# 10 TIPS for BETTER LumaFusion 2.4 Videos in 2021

So have you ever had that experience when you're out shooting and you kind of film the things that you want to film for the sequence that you want to make, and once you're out there, you're looking at the footage and it's just amazing. The footage is looking so amazing, but once you get home and replay the footage that you shot and it's not looking nearly as good as you hoped, and you wish that you had done some different movements in the camera to achieve a better cinematic look of your videos. So that's what we're going to do in this video. We're going to take a look at LumaFusion and the post-production process and how we can achieve those cinematic effects in post-production, which we wish that we shot when we were out filming the sequence, but we forgot, or it turned out to be really crap. So this video is going to be 10 tips and tricks which you can apply to your videos in LumaFusion to get a better cinematic video in 2020. So trick number one is,
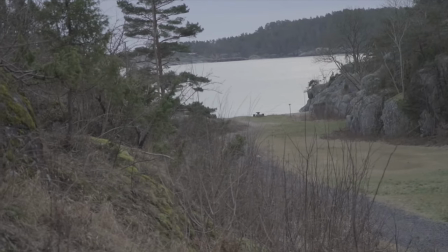0:58 if you have a shot which is going from left to right or right to left and you really want to add some spice to that footage because you're not really happy with the way it turned out to be,
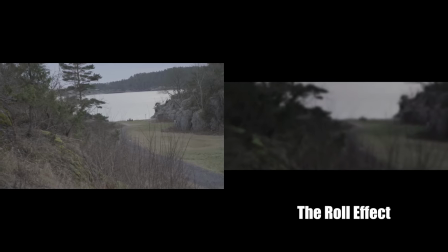1:06 and what you can do is to simply add a roll effect to that clip and it will look a lot better right away. And trick number two is more or less the same as trick number one.
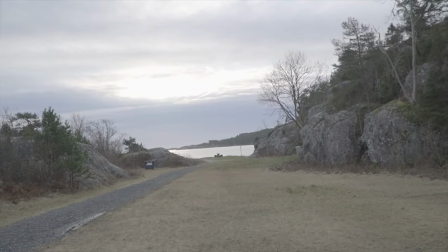1:16 And this is, if you have a clip where you are filming straightforward and walking straightforward or backwards,
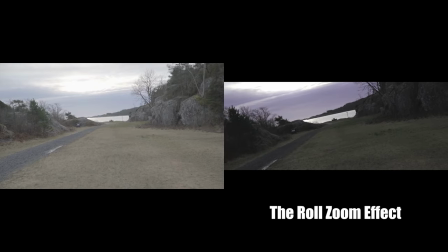1:22 you can simply add a roll effect to this clip as well as adding a zoom effect where you at the beginning of the clip are zoomed in and at the end you zoom back to the normal size. That will create a better and more cinematic look to your video if you don't want to have that basic moving forward or moving backwards clip in your cinematic video.
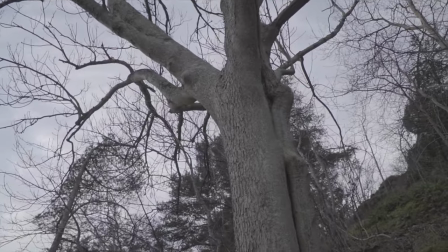1:42 And trick number three is to add some fake manual focus to your clips and use them as a transition.
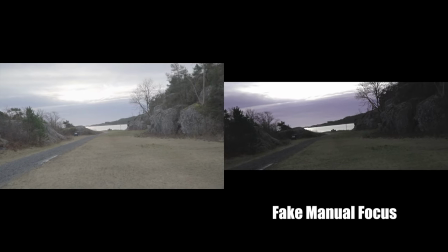1:49 And as you can see here, we have a fake manual focus doing the transition in between these clips.
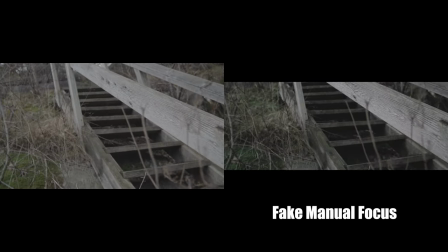1:53 You can also do this at the beginning of some clips to illustrate that you are using manual focus to get the certain object or subject in focus. And trick number four is to use cinematic bars. Using cinematic bars, you can easily achieve a more cinematic look to your video.
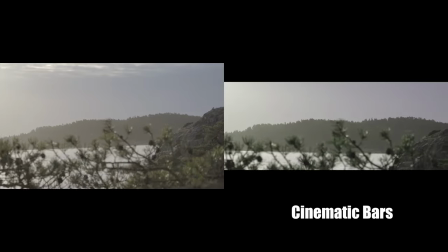2:11 You can also make the cinematic bars yourself with the text layer, or you can make it with cropping, or you can change the aspect of the video to a cinematic look. Personally, I like to make the cinematic bar myself within the text layer because I have more control and I can easily choose how big or small I want the cinematic bars to be.
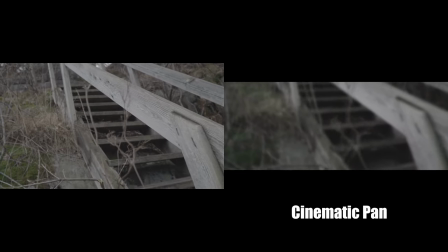2:30 And trick number five is to add cinematic pan within post-production.
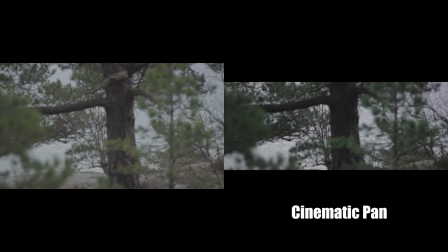2:34 So if you're not doing a proper pan when you're out filming, or you wish that you panned a little bit more to create more movement,
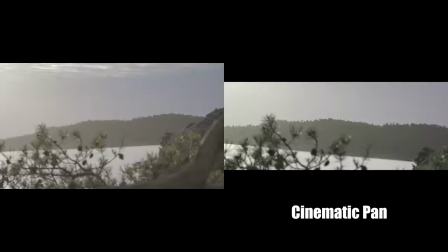2:42 you can easily achieve that in post-production by changing the placement within frame and fit. And trick number six is more or less related to drones and is mostly used when you are filming with your drone as well, and that is the vertigo effect. The vertigo effect helps you spice up the drone shot.
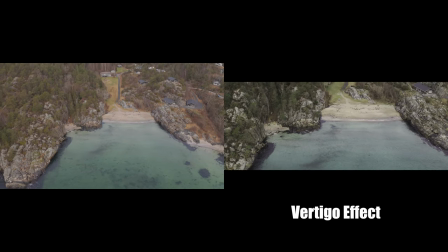2:59 If you have a drone shot which is a little bit longer than a couple of seconds, creating that unique look, which is kind of known and a lot of people are using that, but it's a really good trick to spice up your drone footage when you are editing in LumaFusion as well. And trick number seven is also drone related, and that is to do the opposite of the vertigo effect,
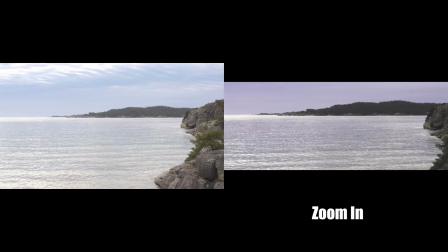3:23 but to actually zoom in with the drone, illustrating that the drone is flying faster than it is.
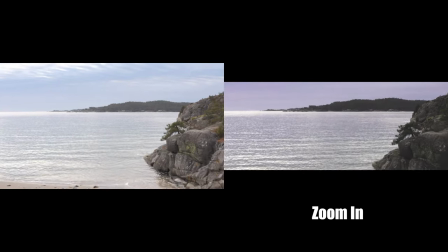3:30 And you can also add some slightly movements to the frame within frame and fit as well. Just scale it and change the placement just a little bit and you will get that tiny sort of shake to your camera as well, which can illustrate, if done properly, that the video is shot from some sort of a chopper, or can illustrate that in a pretty close way. Now trick number eight is also the vertigo effect, but it's spiced up with a roll.
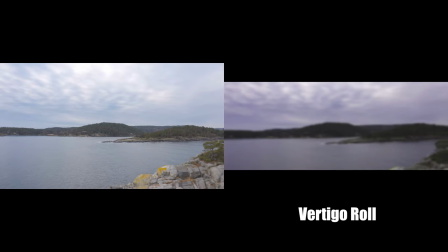3:57 So creating a vertigo effect with a roll to your video really creates that unique kind of FPV look to your drone footage.